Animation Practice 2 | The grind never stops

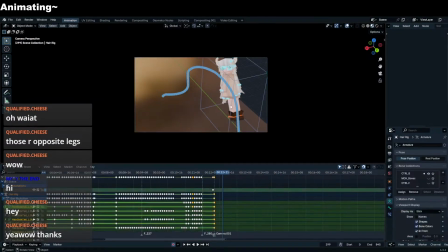Okay, so we've done
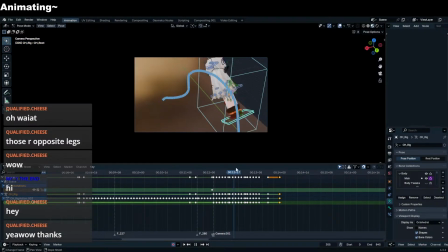the root animation is done. And I think I quite like the spacing here.
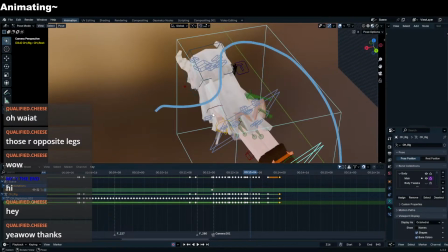There is a little bit in the way. What like this actually?
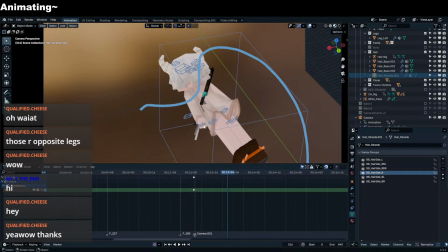Yeah, I'm just gonna hide this for now so you can see her body. Focus on the body movements. Oh my goodness, damn bones everywhere. Go hide the hair rig as well because the hair rig's in the way. I don't really need this actually.
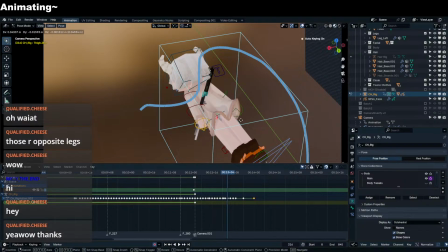Probably remove this bone. Not remove it, but just hide it. These two bones are removed.
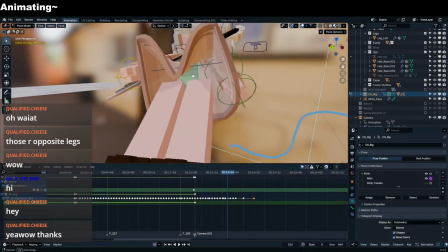Why is the bendy bones being shown?
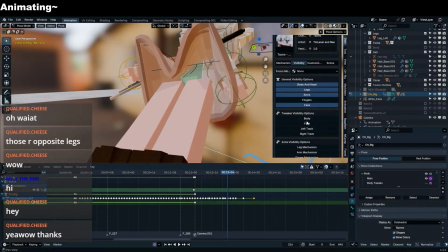Visibility, body, why is bending? I mean, I guess it's part of the thing.
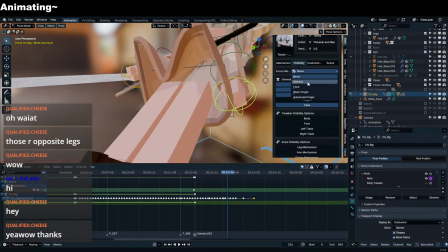I just don't need to show it. Wrist is not useful. It's used general only. Yeah, so we can only get these.
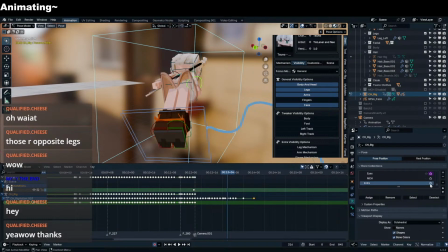And before we do anything else, I'm just gonna go in
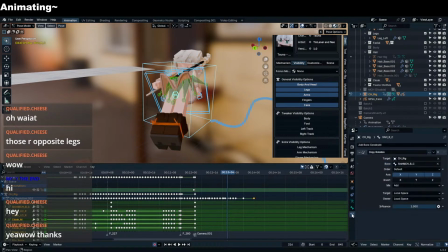and disable transformation modifier for these.
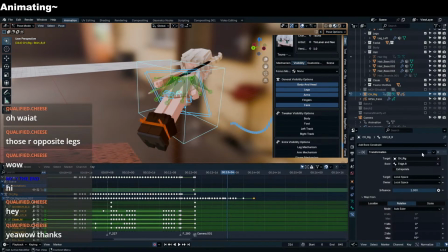Just for now.
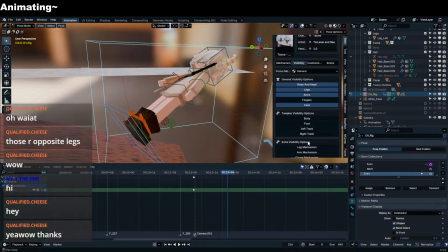It's kind of annoying. Okay.
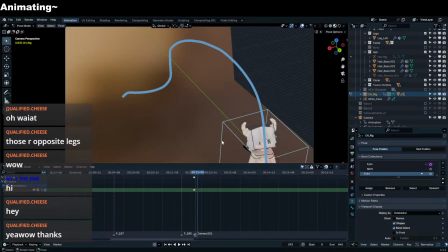Let's start from down here. Since he just jumped, obviously.
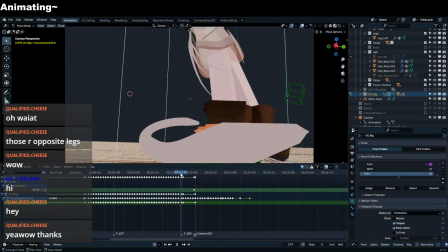Wait, actually, wait. Which foot did she jump off of? I want to make it. She jumped off with her.
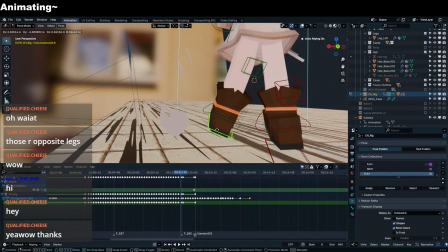I'm assuming. Yeah, I'm gonna say her right foot was the one with most power. So this foot is basically like she's jumping like this.
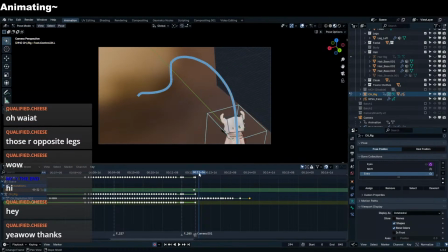And so red foot is up higher than the green foot.
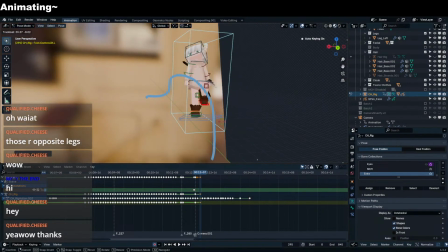Red foot's like this. Back.
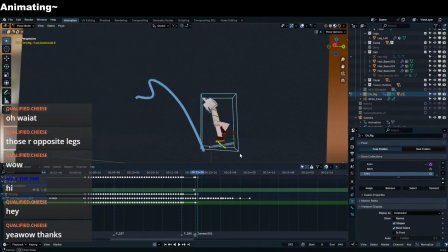Downwards.
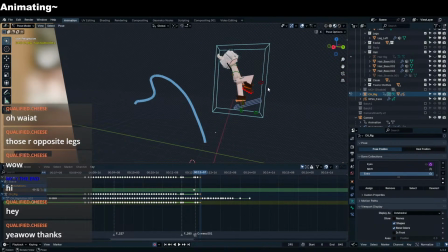This is still lagging behind. This is gonna keep on going up. 1, 2. Floating now. Now you start moving up. 1, 2. Floating up. Well, this is a bit farther away.
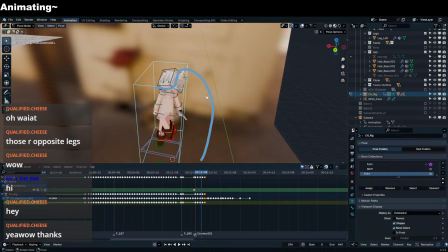Rotate. A rotation issue. 1, 2. Rotate.
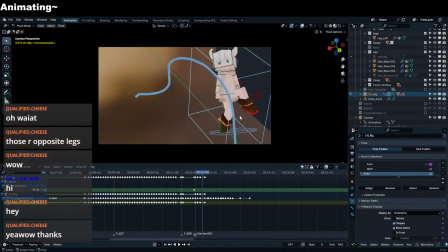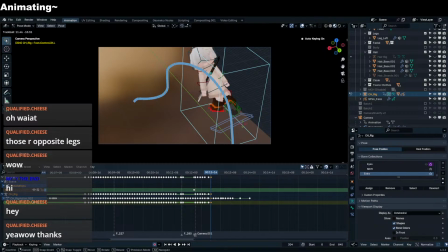Here she's trying to spin. Need to add that motion. Remember, this is the last one position. Move it here so we can tell that it was just there. Nice. Here, she's. But the spin here is actually really weak.
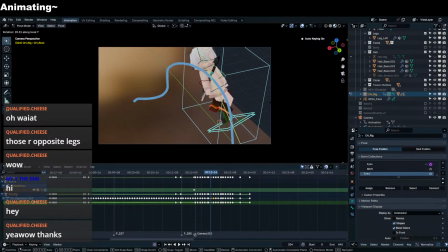This is a really weak spin. I'm gonna spin it faster.
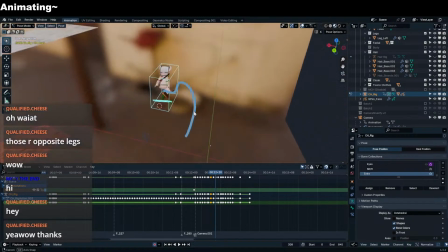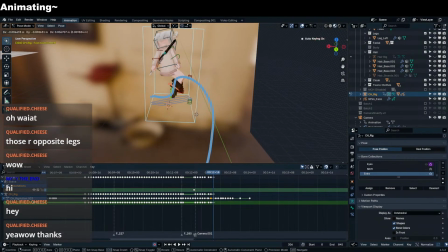Okay, so from the looks of it, it won't spin faster than that.
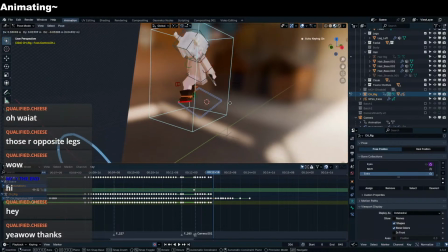So I have to use the legs to show that she's spinning really fast
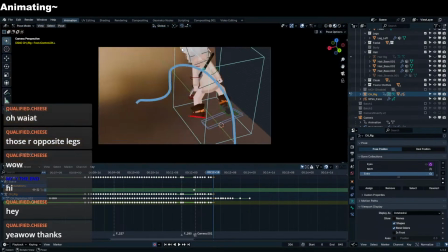by spreading it out a little bit because angular momentum.